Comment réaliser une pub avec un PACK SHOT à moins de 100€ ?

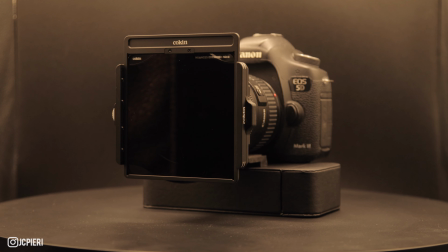8:17 Et là, on avance.
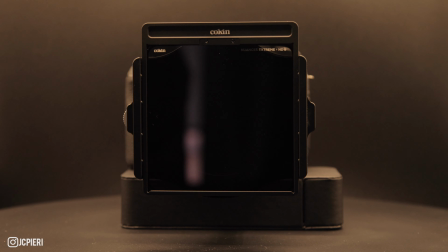8:23 Donc là, voilà, on a ici, on a le résultat de quelque chose d'un petit peu plus chaud, tout simplement, un peu plus sombre.
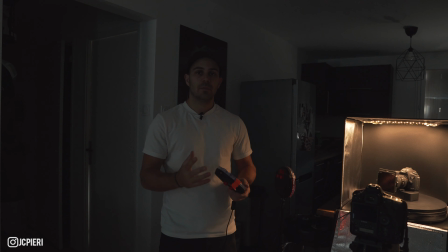8:29 Donc après, esthétiquement, à voir ce qui vous convient le plus. Donc là, maintenant, on va parler de lumière en plus.
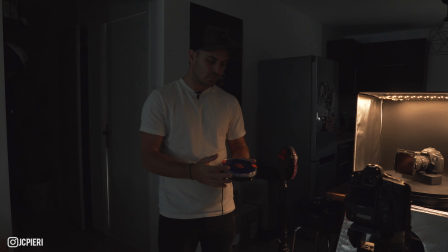8:34 On va voir avec les Rotolight. Alors, ce sont des lumières qui coûtent un petit peu cher. Normalement, c'est un pack de 3 qu'on achète.
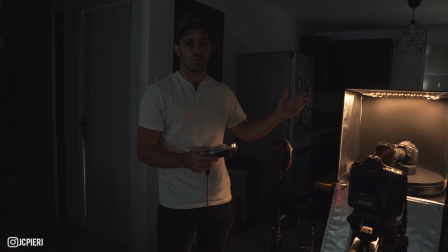8:40 Moi, c'est ce que j'avais acheté pour tout mon studio. Donc j'avais 3 lumières. Une bleue sur le côté, une rouge sur l'autre côté et j'avais une un petit peu plus jaune de face pour m'éclairer le visage.
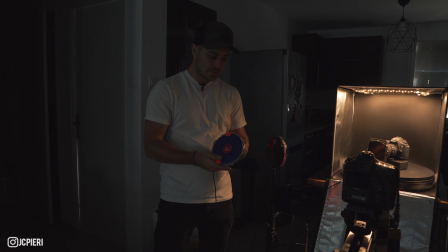8:50 Ici, je vais m'en servir parce que voilà, c'est ultra facile à déplacer. Vous voyez, en fait, c'est vraiment tout petit.
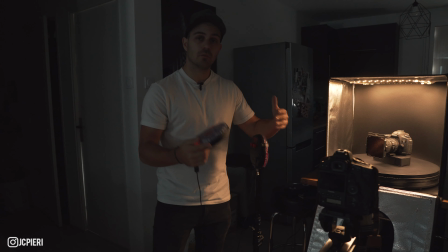8:55 Et je vais m'en servir ici sur cette boîte à lumière comme vous avez vu au début de la vidéo.
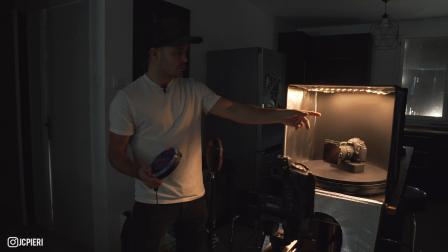9:00 Donc là, tout simplement, après, on va enlever la lumière de la boîte. On va commencer à placer nos lumières.
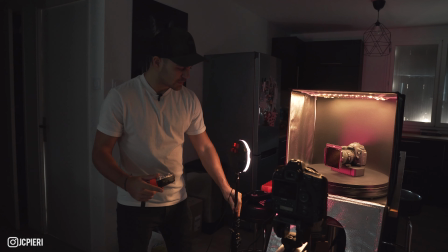9:05 Donc ici, ce sont des lumières qui sont vraiment très simples d'utilisation. On peut régler aussi la température des lumières.
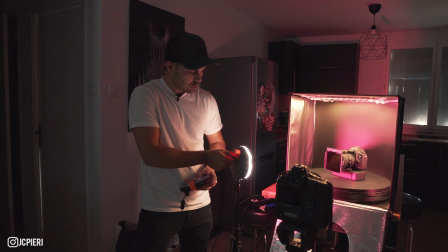9:10 On peut régler aussi l'intensité. Vous voyez, elles peuvent être beaucoup plus fortes. Donc là, on avait réglé sur quelque chose, j'étais à peu près à 20-25 ici.
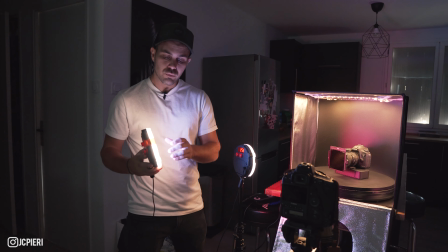9:18 Et l'autre au-dessus, je l'avais réglé donc à 100 au maximum. En plus, j'ai mis de la gélatine, donc c'est des lumières blanches à la base, vous voyez, avec des LED.
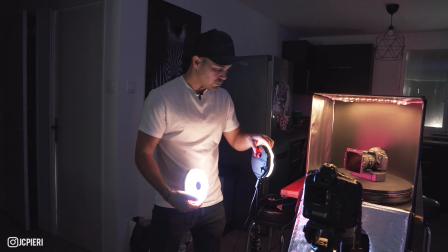9:27 Et j'ai mis dessus des gélatines en plus pour donner en fait ces effets de couleur qu'on va avoir.
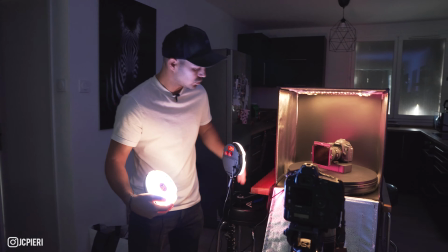9:32 Donc là, on va mettre la rouge comme ceci sur le côté, bien entendu pas dans le cadre.
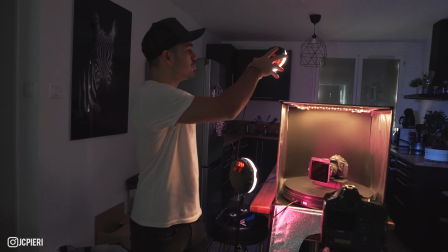9:38 Celle-ci, on va la placer au-dessus. Donc vous avez vu tout à l'heure qu'il y avait une ouverture ici pour pouvoir filmer aussi au-dessus.
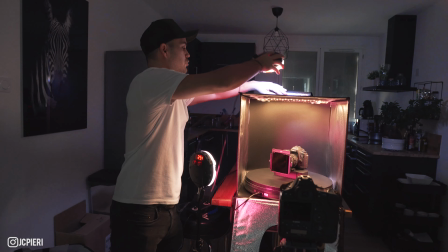9:44 Et bien là, on va s'en servir pour amener de la lumière. Donc je vais tout simplement la poser là. Donc là, ça tient.
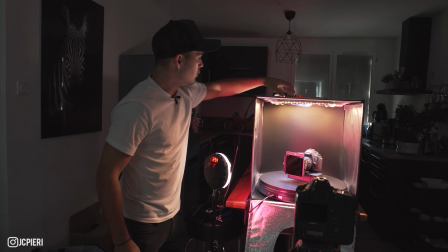9:49 Après, vous pouvez aussi la mettre avec un trépied. Enfin, voilà. Là, ça fonctionne très, très bien.
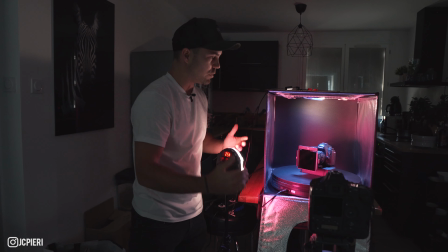9:53 Et là, si j'éteins, à l'intérieur, Voilà, on n'a plus de lumière de la boîte à lumière, on se sert juste de la boîte avec la réflexion qu'il y a autour, du plateau ici aussi,
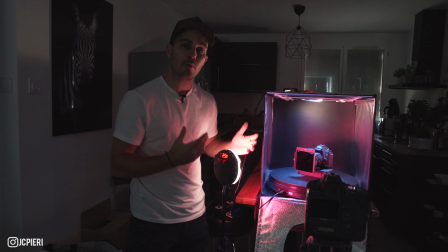10:02 et on a cet effet un petit peu plus coloré, un peu plus sympa. Donc là, c'est ce que je voulais créer ici.
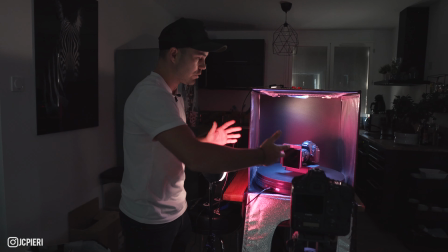10:07 Je voulais pas tout simplement un pack shot, on va dire classique, avec des lumières comme on avait à l'intérieur, qui est très très bien, mais là, on voulait aller sur quelque chose d'un petit peu plus esthétique.
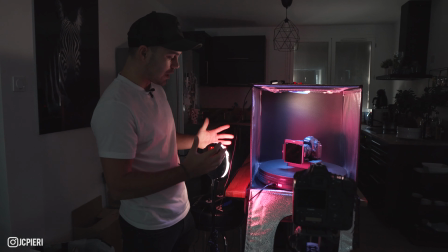10:13 C'est la raison pour laquelle on a ajouté ces lumières.
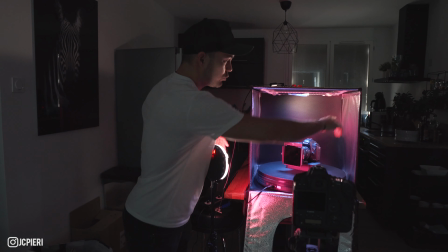10:16 Donc là, on a une lumière bleue qui éclaire sur le dessus, mais qui aussi reflète un petit peu de partout grâce à tout ce qu'on a autour pour réfléchir la lumière.
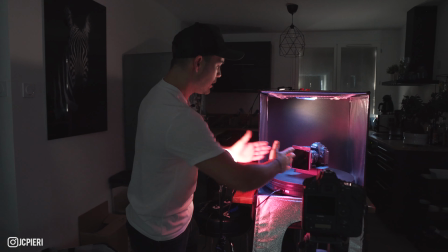10:24 Et en plus, ici, on a la rouge qui vient éclairer l'avant du filtre et on a aussi un peu de réflexion à d'autres endroits,
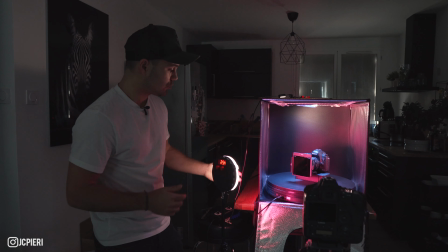10:31 encore une fois, grâce aux éléments qu'on a dans la boîte à lumière. Donc là, on va faire exactement comme tout à l'heure. On va activer le plateau qui tourne et l'oreille électronique et on va voir le résultat.
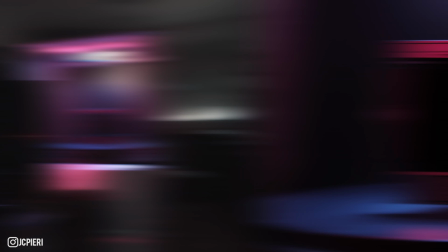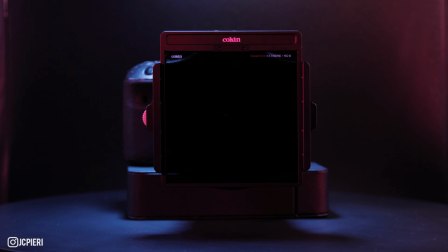Alors là, vous avez pu voir donc un plan, on va dire, assez classique qu'on peut faire sur du pack shot. Maintenant, je vais essayer d'aller encore plus sur les détails. Donc, je vais me placer différemment avec la caméra, avec le rail. On va aller chercher des éléments beaucoup plus serrés. On peut aussi faire de la macro. On va voir si on doit faire après ou pas aussi sur certains éléments du filtre. Parce que là, on va essayer de mettre en avant des choses vraiment très très particulières, très petites aussi dessus pour montrer la qualité des filtres. Donc après ça va dépendre un peu des objets, si vous faites aussi sur une montre, forcément vous allez être très très proche aussi. Attention, voilà, après de bien mettre en place ces lumières. Par exemple au début j'ai eu un plan où j'avais la réflexion, par exemple là dans le filtre vu que c'est une glace, d'avoir la réflexion de mes lumières qu'il y avait devant, donc j'ai positionné mes lumières un petit peu différemment pour éviter en fait ces réflexions là au niveau de l'esthétisme. Donc voilà, après c'est à vous de vous adapter par rapport aux objets que vous allez avoir dedans et de vos lumières. Donc là maintenant c'est parti, on va se faire des petits plans un petit peu plus serrés, un peu plus esthétiques on va dire.
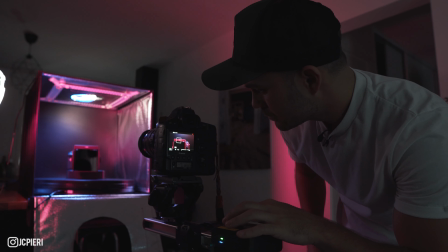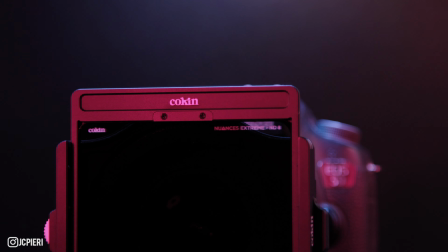Alors pour la vidéo, on doit mettre en avant plusieurs filtres, comme je vous ai expliqué tout à l'heure. Donc vous pouvez voir ici, il y en a qui sont plus denses. Donc là, on a ND1024, donc là, c'est le plus sombre possible. Et en plus, voilà, on peut avoir des filtres gradués comme celui-ci, donc plus long. Il y a des filtres en arrondi aussi. Donc en fait, on va mettre vraiment en valeur tous ces filtres-là dans le porte-filtre qui sont sur l'appareil.